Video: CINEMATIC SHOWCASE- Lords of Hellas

So what do you think? So that was the epic Greek god b-roll from one of my favorite games of all time now, actually, from Lords of Hellas by Awaken Realms. That was an incredibly fun run that we had for 3 months. Technically, it was like 8 months since this idea sprouted, but now this is where I want to set my videos going forward. So if you like that, if you want to join in on this journey and help grow this channel, please hit subscribe. Now, to say thank you to the community that has been participating with all these video edits for the past X amount of months, both on Instagram and YouTube. I of course want to do a giant giveaway here on this channel, but more details in the end. But first, there are some major tips and tricks that I learned while editing that I hope will in turn help you, or at least you'll find interesting. So it's going to be very, very baseline explanation. I'm not going to get too technical, and then more giveaway details at the end. Well, this is a new angle that we haven't seen before. Let's dive right in. So now that I get to reveal the first shot linked to this story right up here about Poseidon, and one of the first major things that I learned while I was editing Lords of Hellas is masking. Masking completely changed my whole editing style from here on out. Now, once you understand how to apply masks, it's going to take your video editing to a completely different level. Right above the horizon and the sky, when you edit that into a mask, it actually looks super nice and it really brings out all the details and the colors of the sky. But the problem with that is that once you create a mask, now you have this huge spray of water, right? So the mask is going to overlay with the water and make the water look all funny and purple and stuff. So even if you try to feather out the mask, it would look really, really bad because all the little droplets of water would be different colors and it just became too much of a hassle from here.
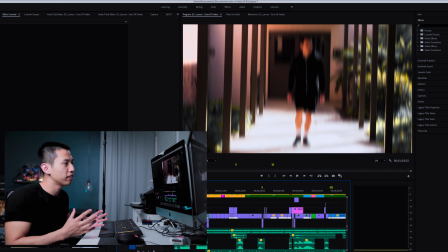So instead, I just color graded the entire clip as it is. So now I'm setting the scene and telling the viewer that this is going to be the main part of the story, which is that walk down the hallway.
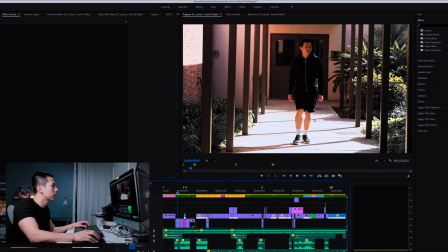I also didn't like how all the green shrubbery were just, it was a very, very bright yellow orange and I hated it. And if you haven't seen my pictures for now, I like a lot of my greens to be pretty matted and to crank down the saturation for that.
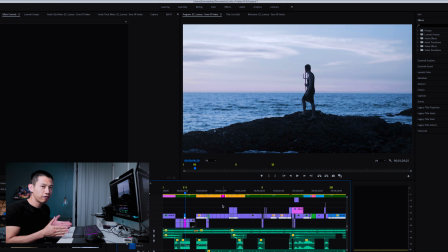So that's how I color graded those here. Now as we keep going, the first 5 to 10 seconds, I always try to make a very, very strong hook. That way everyone's interested in the video. So I always try to hit the beats really, really fast. So we heard those first 5 beats, right?
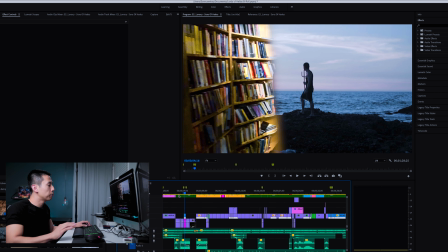Boom, boom, boom. So all those quick beats into a mask transition.
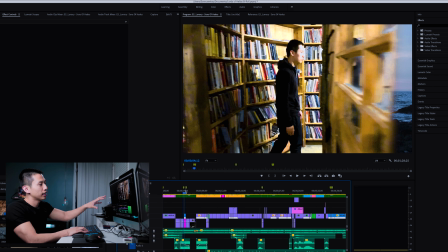So this is my first mask that I introduced. So this is the first mask that I introduced, starting from the bookstore to the ocean.
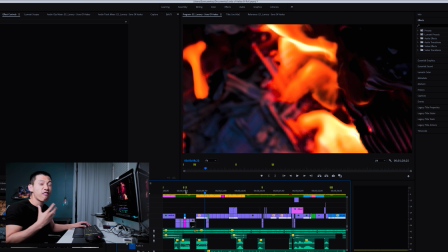And then we go into the fire into the cape transition. So this one took the longest and was probably the most difficult part of the video. I've always wanted to, like, you watch other creators and see how smooth and seamless their transitions are.
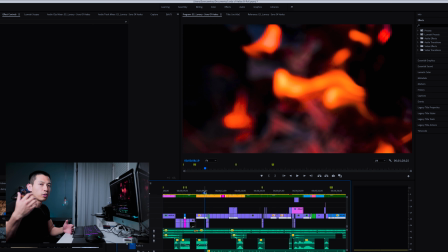I wanted to ease into the hallway, but at a different perspective, of course, going from the cape. But then what was hard was thinking about, okay, well, how am I gonna go from a fire pit to the hallway without making it look all weird and wonky, or just a very, very hard cut instead of being,
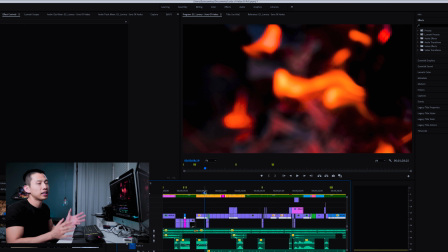I don't want to be lazy and just make a hard cut because it wouldn't have made sense in this point. So I really wanted a smooth transition.
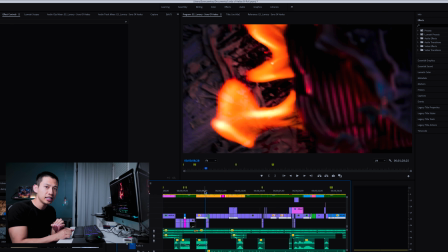And like I said earlier when I talked about masks, right? In the beginning, masks are easy because it's a quick transition from like how I showed you earlier,
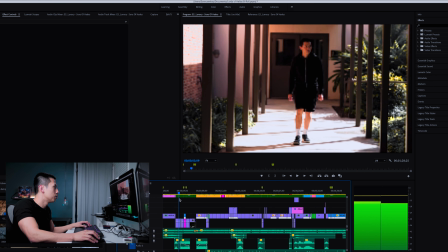from going to the bookstore to the ocean scene.
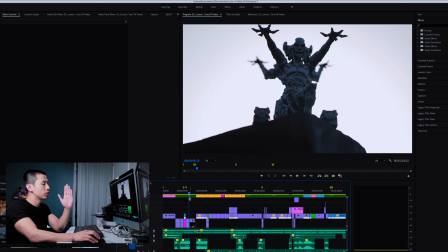So that one's easy because you're going straight through like a pole or like a wall. So you can just skip through and then just make a line of a mask all the way through.
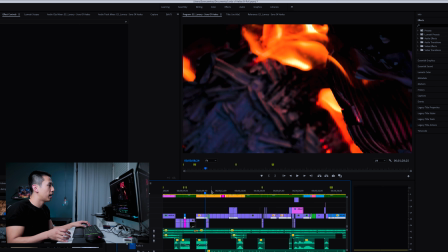But then for here, it's like, okay, well, what am I gonna mask? And then I started looking at how the cardboard that was burning in there looked similar to the cape.
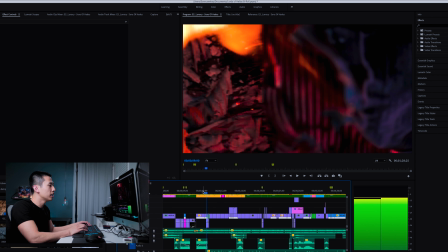So as you slowly transition through it, you see how, so like as I was looking through this layer, it like got to me. I was like, wait a minute, the colors and the textures seem kind of the same.
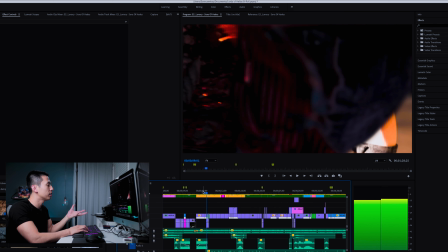So how can I transition this into a cape? And then I scrubbed through all the cape clips that I got, and then the fire clips, and then finally found one that seemed like it would match the most.